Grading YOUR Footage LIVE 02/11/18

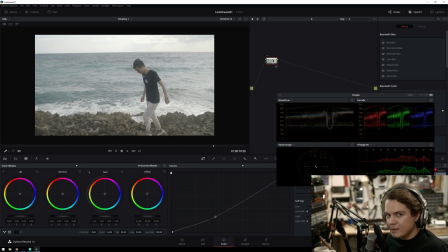4:09 If you're just going to be editing it and it's not going to have a big color process, I would say expose for the subject, because that'll make it really, you won't have to do a bunch of stuff to get to where you want to be, to where you're going to be.
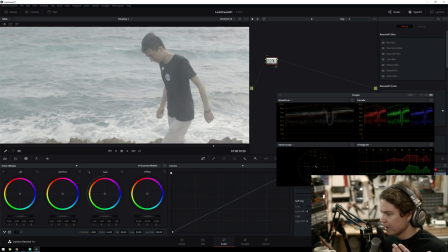4:20 And that's what Bao did here with exposing for a subject. So, you know, whoever this guy is,
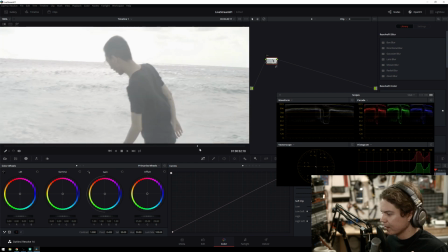4:28 you know, he's pretty much where I think that he wants to end up being luminance wise.
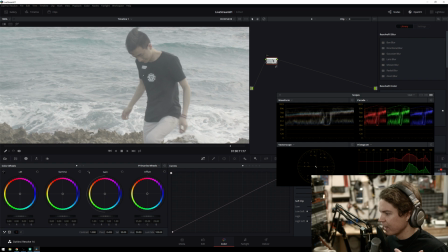4:35 Streaming sure makes computers laggy, but there it goes. So see, so he looks pretty good there.
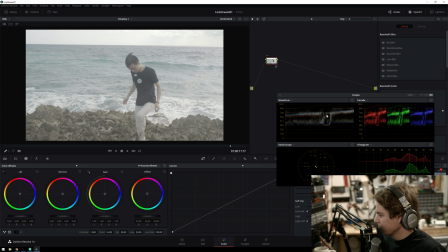4:40 You know, if you look over at our vector scope here, or waveform,
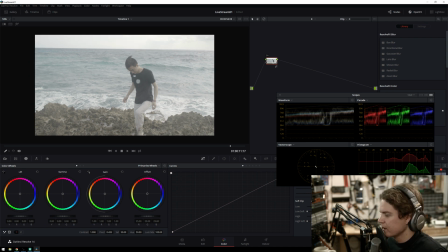4:49 it's looking pretty good. So we're just gonna sort of make the scene fit around him, I guess. So that's exposing for the subject. Exposing for the scene would be making sure that the histogram's right in the middle, and then that's good for if you have more time in color, because that'll give you the most detail to play with.
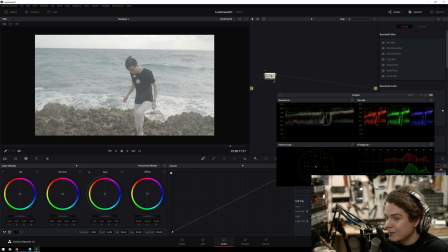5:04 But also, if you're working with lower bitrate footage and lower bit depth footage, it's sometimes better to still expose your subject. That's a whole video on its own. Let's get to grading this footage, because this is what everyone here, because that is what everyone is here for, I guess. Sorry, I can't edit out my getting too excited, but we're just going to sort of go ahead and start contrasting this up a little bit.
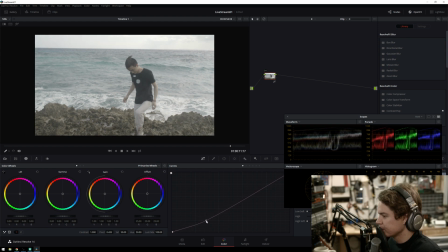5:22 Get our shadows down about where we want them to be. So I say there's like a pretty natural place for those shadows to be. And we'll increase the saturation a bit. And I like that for most of the scene, but I want the skin to stand out a little bit more.
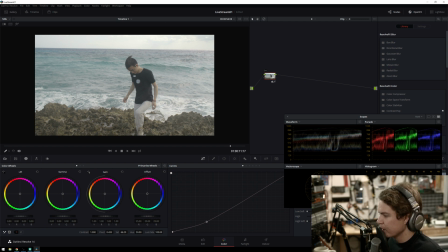5:38 So this will be a pretty easy key. We'll get some of the rocks in this, I think, but that's fine. So I'll hit Alt-S to create a new serial node, and then we'll go and we'll key.
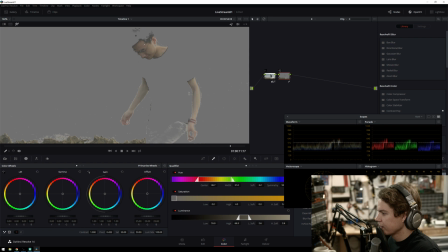5:49 It's like this. I'll hit Shift-H so I can see what I'm doing. See, this is pretty compressy footage, which is fine.
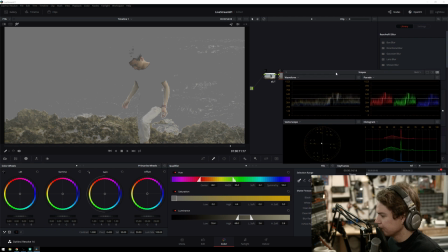5:54 You'll deal with that if you're any sort of a working colorist. You just have to be a little bit less aggressive with your keying. So we're not going to try and make it perfect and beautiful. We're just going to sort of get it close. I'm going to reduce some of the low saturation stuff. Oh, excuse me.
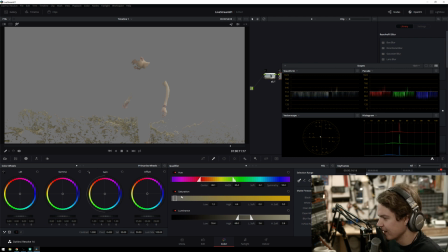6:13 I have to like actually move away from the microphone now. I can't edit out my burps. I just had a bunch of barbecue. All right. So this is probably fine. Like I said, we're not going to go too far with this because it is, there's less detail there.
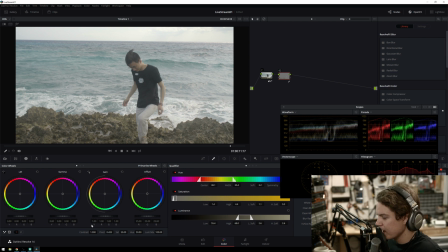6:28 It's compressing your footage. But we got that. We will increase the contrast a little bit. We'll see if that works out, just to sort of bring him out. You see, that's already making it look a lot better.
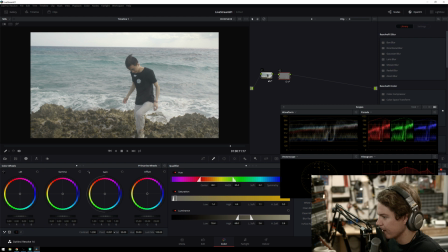6:38 We'll bring the pivot back down because we did want his skin to be pretty bright. But we also can't move it around too much. Increase the saturation a bit. That's too much.
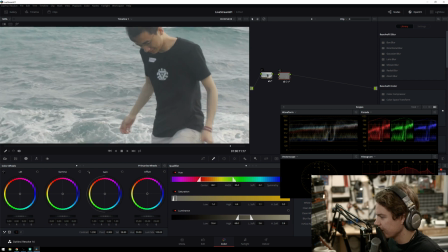6:48 But you can see there's some artifactiness on the arms, so we'll try and
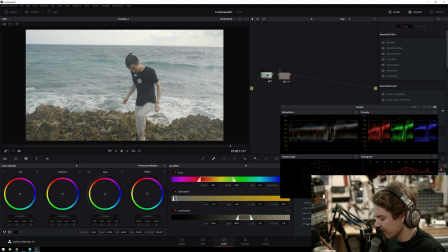6:57 expand the mask out some.
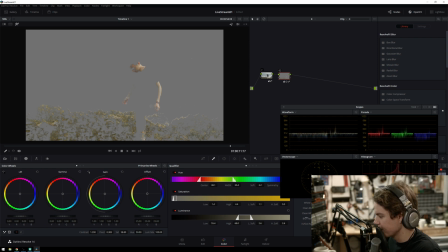7:03 See if we can get it happening there, and we'll blur it a little bit more if we can.
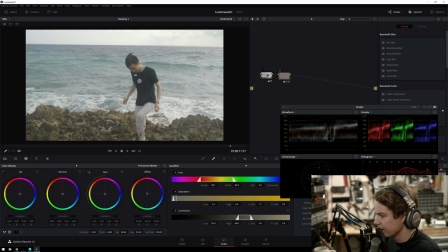7:07 Just see, because once again, I mean, that is sort of doing more than I thought it would.
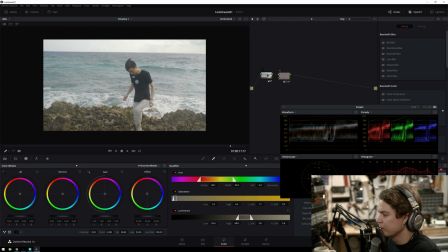7:12 But you can see how much that's sort of putting some light on our subject there, making him stand out from the background, which is pretty cool, I think. And playback is not going to happen while streaming, I guess, and with compressed footage. I probably should have like generated optimized media first.
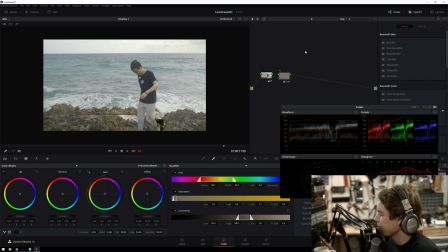7:32 Okay. Now I decide which frame to start grading on. It's not a very scientific thing. I sort of just go until I find one that I like. So,
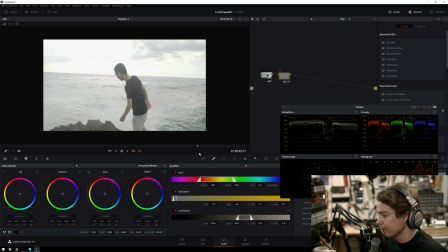7:47 this one, you probably will have to do a little bit of dynamic stuff with it, or I guess you could, especially with these keys.
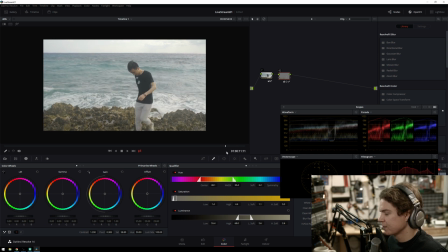7:54 But you see, yeah, there's not really a science. It's just sort of, I go for it, and that's how that happens.
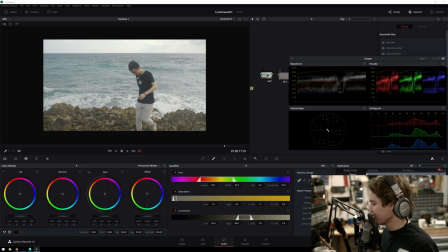8:05 But for here, we can go to corrector 2, add a keyframe, or enable keyframing.